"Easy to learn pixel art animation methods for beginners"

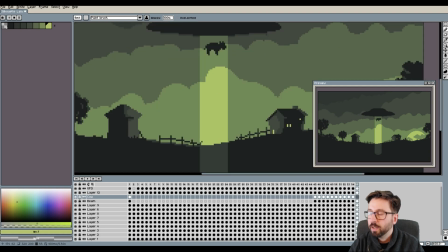4:05 So here the same principle applied that i already applied to the ufo itself so
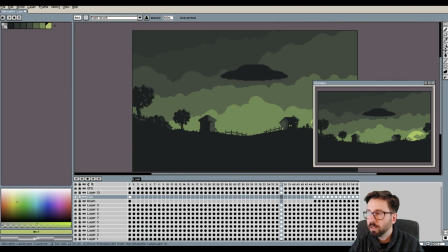4:10 the cow starts to move very subtly by only a few pixels in the first couple of frames and then rapidly speeding up and in the end being pulled in very quickly into the ufo which when you play back
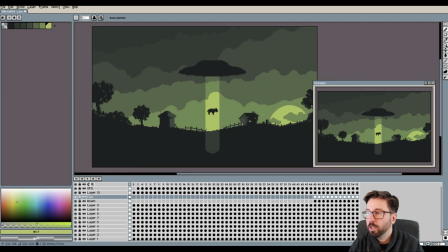4:24 the animation gives the impression of the cow being pulled into the ufo with a lot of force which is what i was going for here and which nicely adds to the cartoony kind of movements that I was going for here.
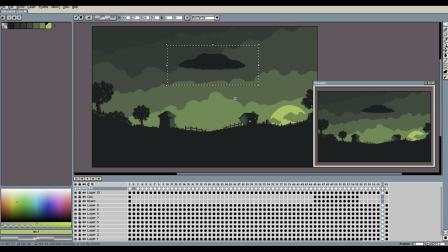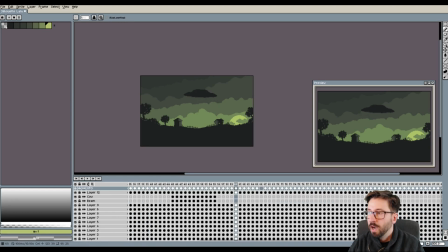4:52 After the movement of the cow being pulled into the UFO was done I figured I need to work on the lighting of the scene because currently the lighting was very static so there was always just light on all the objects independent of the beam appearing or disappearing so I figured the lights on
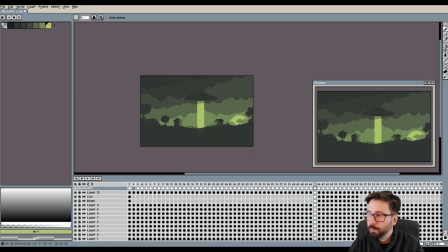5:10 the buildings and the trees should become more prominent in the moment that the light beam occurs which is why I started to darken all the light spots on the houses and the trees
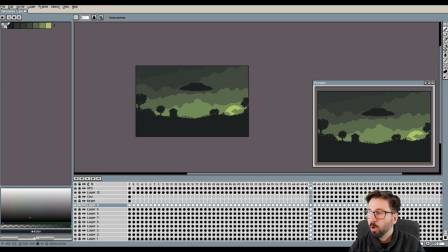5:18 and the overall scene for all frames in which the UFO was still to appear and to commence the abduction operation.
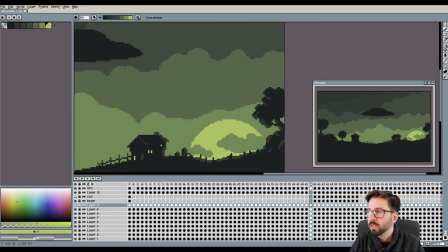5:28 After that I figured the animation was almost done already but the cow was still kind of very static in the way
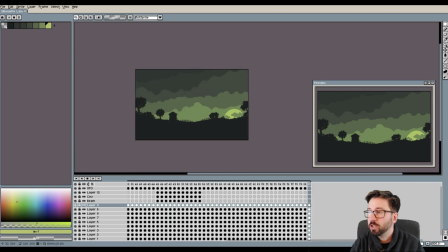5:36 it was pulled into the UFO so I figured I wanted to in addition to just changing the position of the cow over a couple of frames.
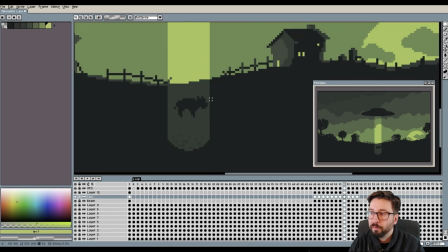5:44 I also wanted to pronounce more the force with which the cow was pulled into the
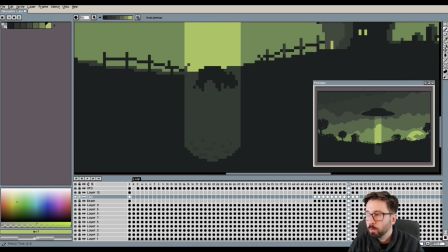5:48 UFO by letting the cow perform some kind of bending animation,
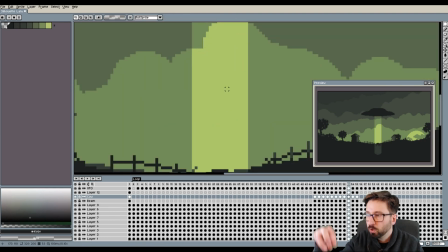5:54 essentially looking like it was really being pulled by its back into the UFO.
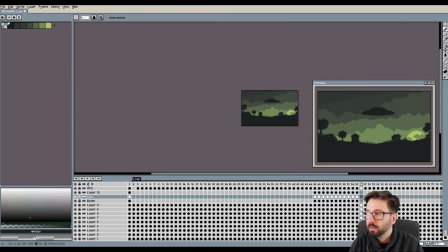5:59 And I achieved this by letting the head and the tail droop a
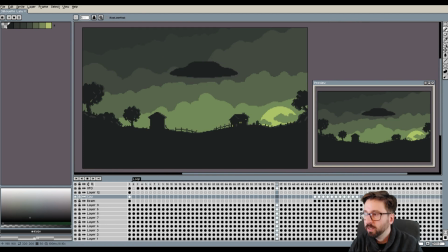6:04 little bit while the force was acting on the cow and also slightly extending its legs which is something you will probably not really notice in the final animation but it's a nice little touch to further pronounce the force with which
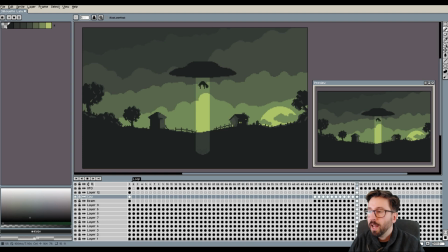6:19 the ufo is pulling in the cow. In order to let the ufo fly back with the cow already abducted I took the simple route by just copy pasting the first frames in which the ufo was approaching the center of the screen and playing them back in reverse order.
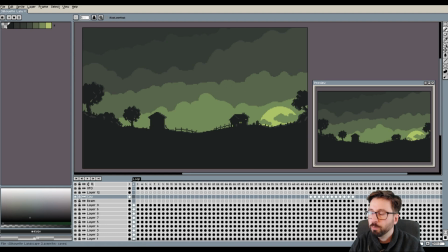6:35 I double checked a few times and I figured that after the abduction operation the flying movement of the UFO leaving the screen was a bit too slow compared to the initial approach of the UFO so I started to remove a few keyframes.
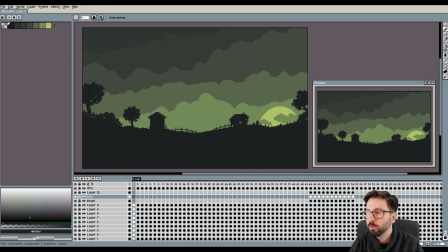6:51 I think only two or three keyframes I removed from the sequence just to make sure
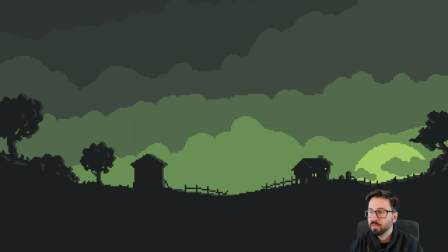6:56 that the UFO was leaving the screen a bit faster than it initially came onto the screen. And this is how the final result looks. I hope you enjoyed watching the creation process of this little sequence and if you did it would be nice to let me know by hitting
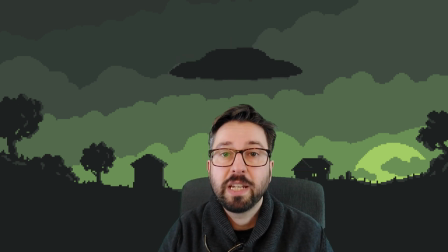7:10 the like button and if you would like to see more pixel art from me in the future make sure to subscribe and see you next time.